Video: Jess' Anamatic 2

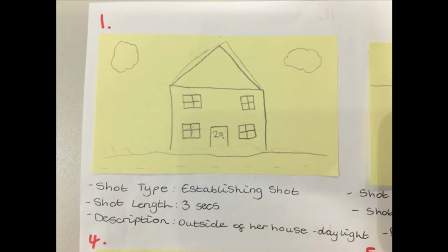The short film begins with an establishing shot of the outside of the house which is where we are going to film the first few scenes and where the characters will be introduced.
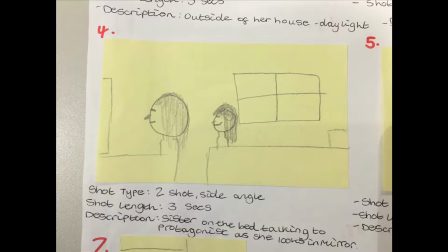There is then a sound bridge of two girls talking but before we see the actual characters faces and
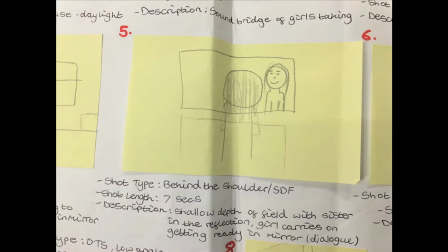the film then continues with dialogue throughout the scenes of the both characters talking to each other.
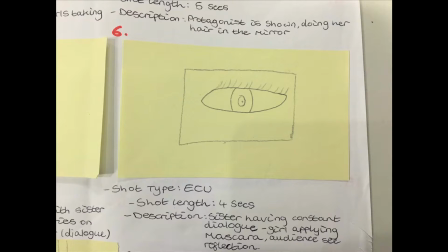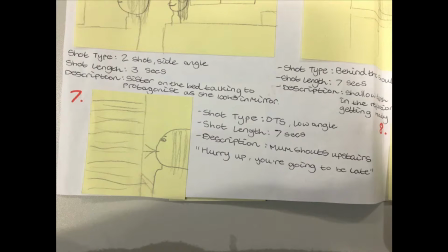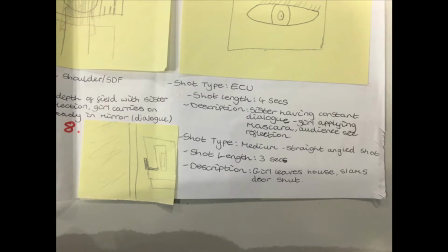As the characters leave the house there is a quick cut to black and this is
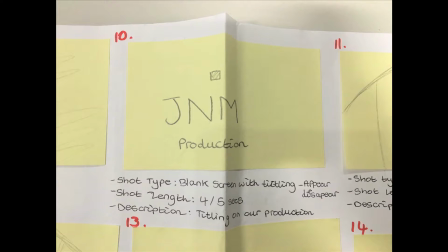where the first title sequence will start with the production name of who made the film.
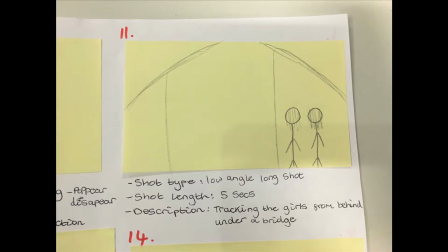Both girls will then be shown walking to college together in a very happy way.
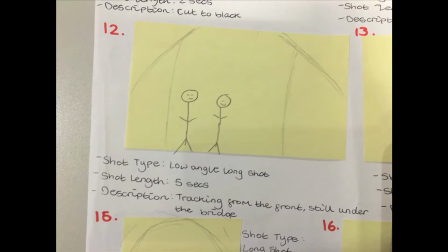This will be shown through various shots with tracking them and filming from behind and in front of them to create variation.
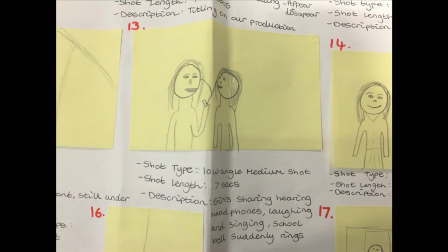These shots will also show that the characters are clearly together and have a special bond.
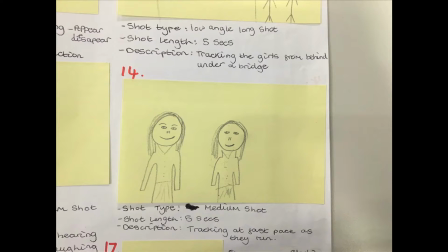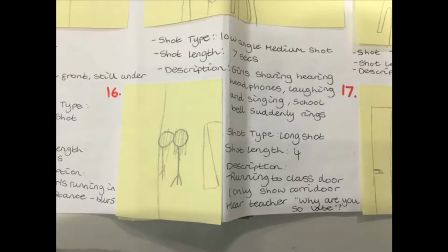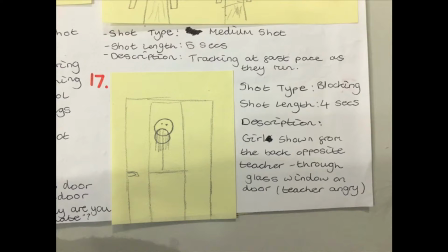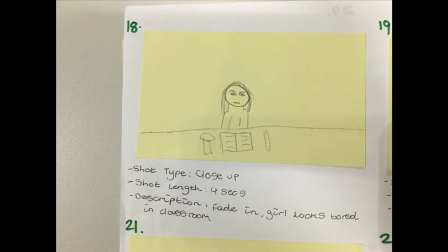Throughout the classroom scenes there will be high angles to show the isolation that Amy is in one of the characters.
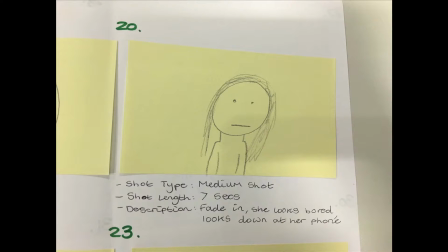This will be clear that she is alone and that no one is sitting around her for a reason.
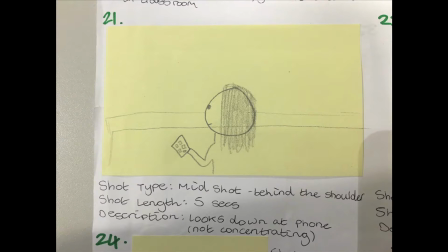There will also be a foley sound of the clock ticking to show time is passing and to emphasise her bored facial expression.
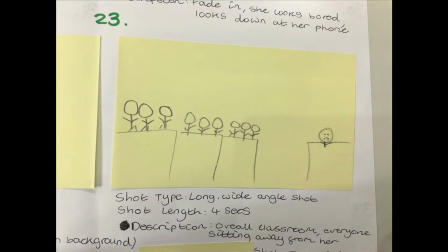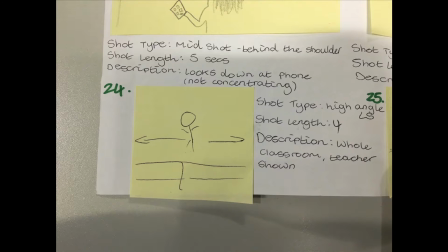Also, during the classroom scenes,
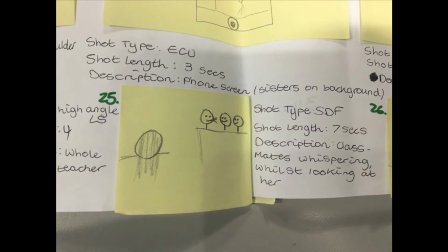there will be various whispering from other classmates in the room and also sounds of the teacher talking. but we will be
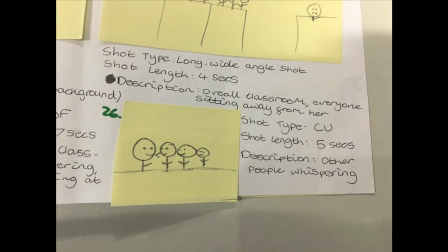adjusting and changing different volumes to different sounds to create variation
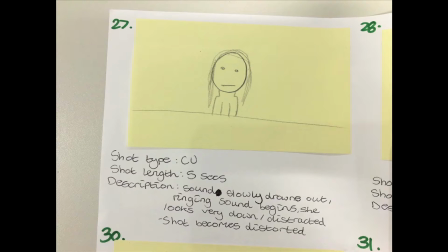and also show that everyone is against her with fading in and out sounds of people all
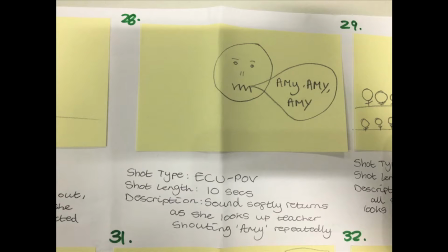talking about her but not to her actual face.
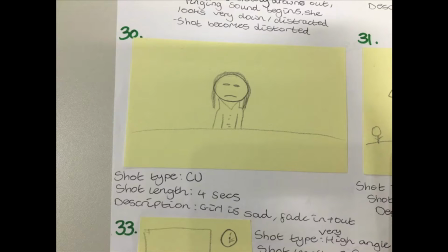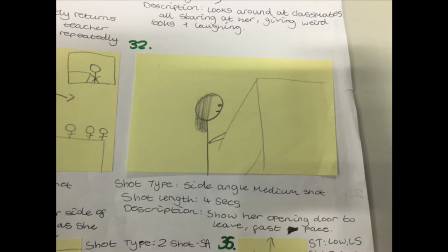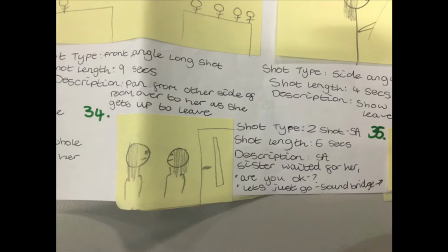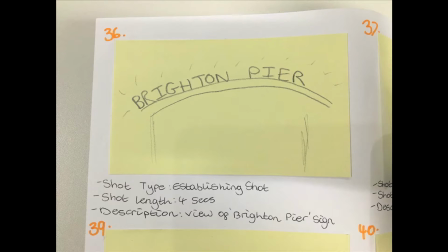There are then various establishing shots in Brighton that will have Foley sounds
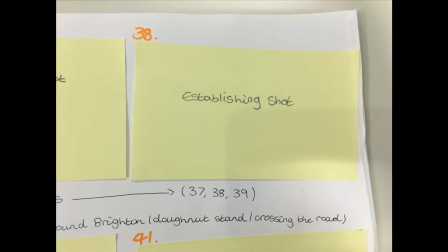on top of them and sound bridges which will be used to establish new settings.
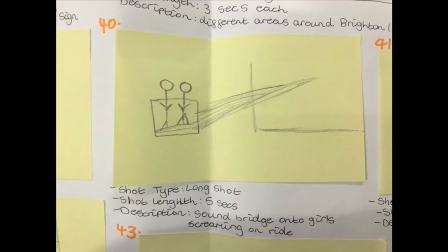These foley sounds will include things like seagulls and the sound of waves and the sea.
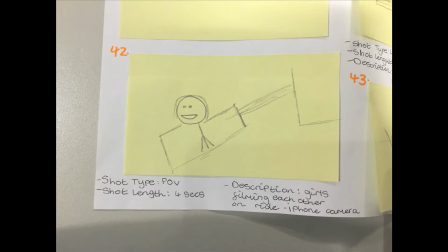Throughout the Brighton shots there will be various shots to show them doing leisure activities and spending quality time together which they are both really enjoying.
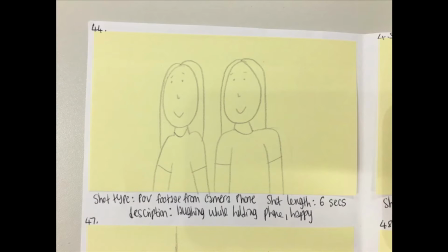This will show the close connection that these sisters have and will really emphasise the closeness between the two.